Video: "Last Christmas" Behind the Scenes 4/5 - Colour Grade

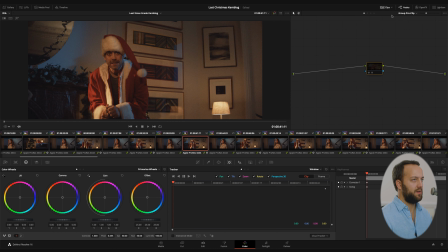So depending on what kind of computer you're looking at this on, you will or won't be able to see what difference this is making.
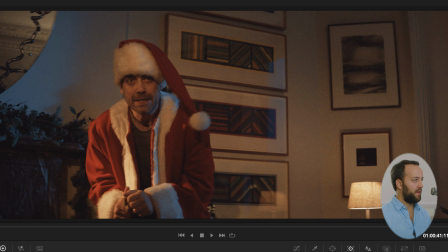So let me just make this bigger. If I hit Apple D, there you go. That's a completely noise-free image. What is that? Well, let's hit Open Effects. We have reduce noise here. This is Neat Video's denoiser plugin, which is absolutely phenomenal. At the time that I graded this film, I didn't have the full version of Davinci Resolve. I just did the whole movie on the free version, which is pretty amazing. But now I have the full version, and I am yet to experiment with whether Neat Video is better than Resolve's built-in noise reduction, which only comes with the paid version. And I will let you know at some point when I work out which one is better. I think it's really important to denoise at the part of the timeline before all of your grades, because you want it to be as if the image came in super clean and then you did all of your grading work on top of an image that just happened to have no noise. If you start denoising after the LUTs and after all your adjustments, it can really cause havoc with your grades, and it will start trying to denoise the color that you've added to the shots and stuff like that.
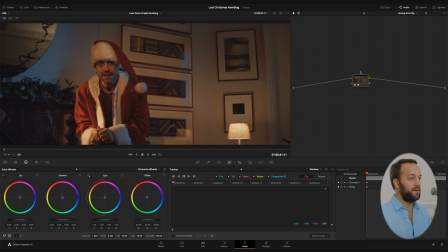So I think the cleanest way to do it is before the clips, and instead of just putting it at the beginning of the chain here, for example, I could have gone Shift S and then added the denoiser here.
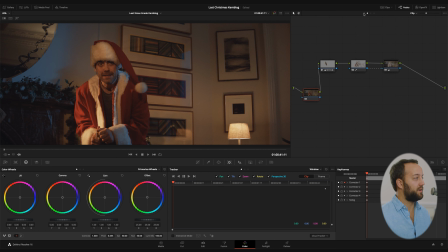Instead of doing that, I basically profiled one shot in this room, and then did it on the group pre-clip, which means it affects everything in that group, and it's just a much quicker and more efficient way than manually copying and pasting it onto every single clip.
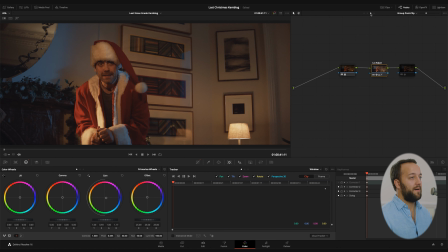So obviously that's really, really too clean. So the final step was actually to add some grain. So that's Film Convert, which is what I eventually used, but I added some special sauce, and that's why I did it in Premiere, where I did the final exports of the film with the audio and everything like that.
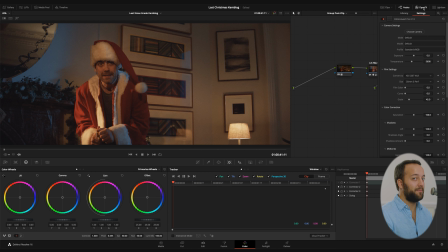I will talk you through that at the very end, and I'll explain what that special sauce is. So stay tuned. So let's close that down. Let's disable the grain. Let's disable the group pre-clip.
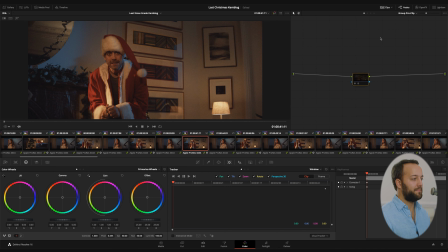Let's bring clips back up so that we've got everything here. So that's everything in the film up to, say, this clip,
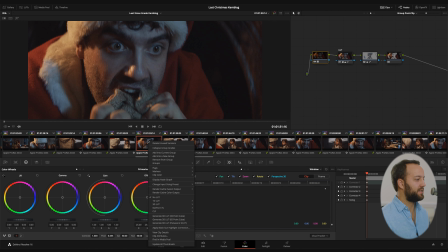for example, of Santa/Steve looking slightly manic, played by the wonderful Dan Ings.
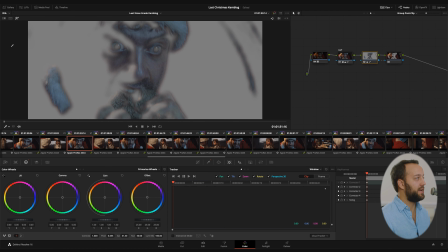I had a grade where I could get away with this key being applied to all of the clips in a group. So I just put these close-ups all into one group, and you can see that when I click on one of them, the green link icon here pops up.
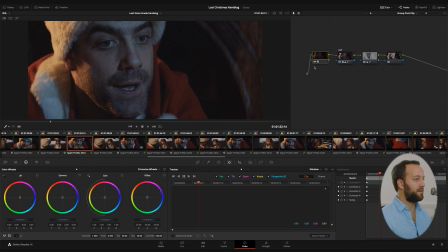Alt-D these, and you'll see all of the group post-clip nodes coming back on. What I love about the final result is the richness of the reds, the warm backlight, the cool sort of moonlight effect on his face, and that really nice sense of color separation.
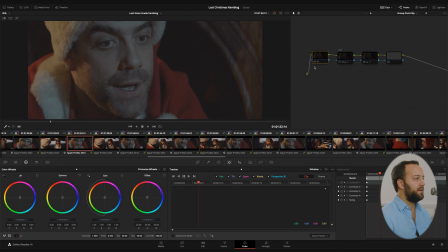So I'm going to flick these all off, and then we'll flick them back on one by one. This is the LUT, which comes in quite dark, but was our starting point. These are the adjustments as per before. And I thought that the blue moonlight effect was just a touch too much on his face. So these last two nodes, which I'll flick on,
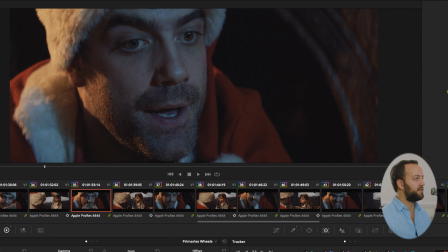you'll see just put the normal skin tone back in, and it's subtle, but it makes a big difference. I think you can see the highlights here on the bridge of his forehead and nose were just a bit too blue and shiny, so we just keyed him and then we warmed those up.
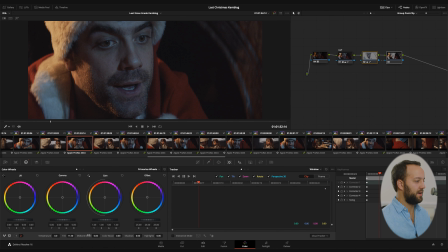We just affected tint, saturation, and other bits and bobs down here that brought the skin tone back to where we wanted it.
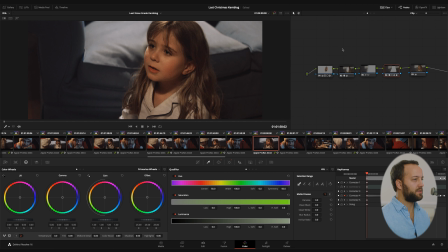Let's have a look at the shot of Polly. So what's going on here? Well, brightening her face.
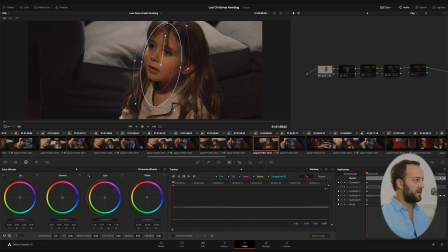We did that with the tracker again, and then there's adjustment here in the gain channel, and we just brightened her face. Not too much, but it just helps guide the eye.
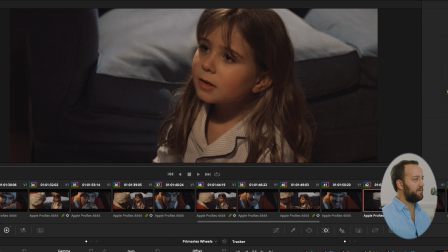Turning this one back on, this is an outside node that again affects the blue, so it brings that lovely warm, cool color separation back in.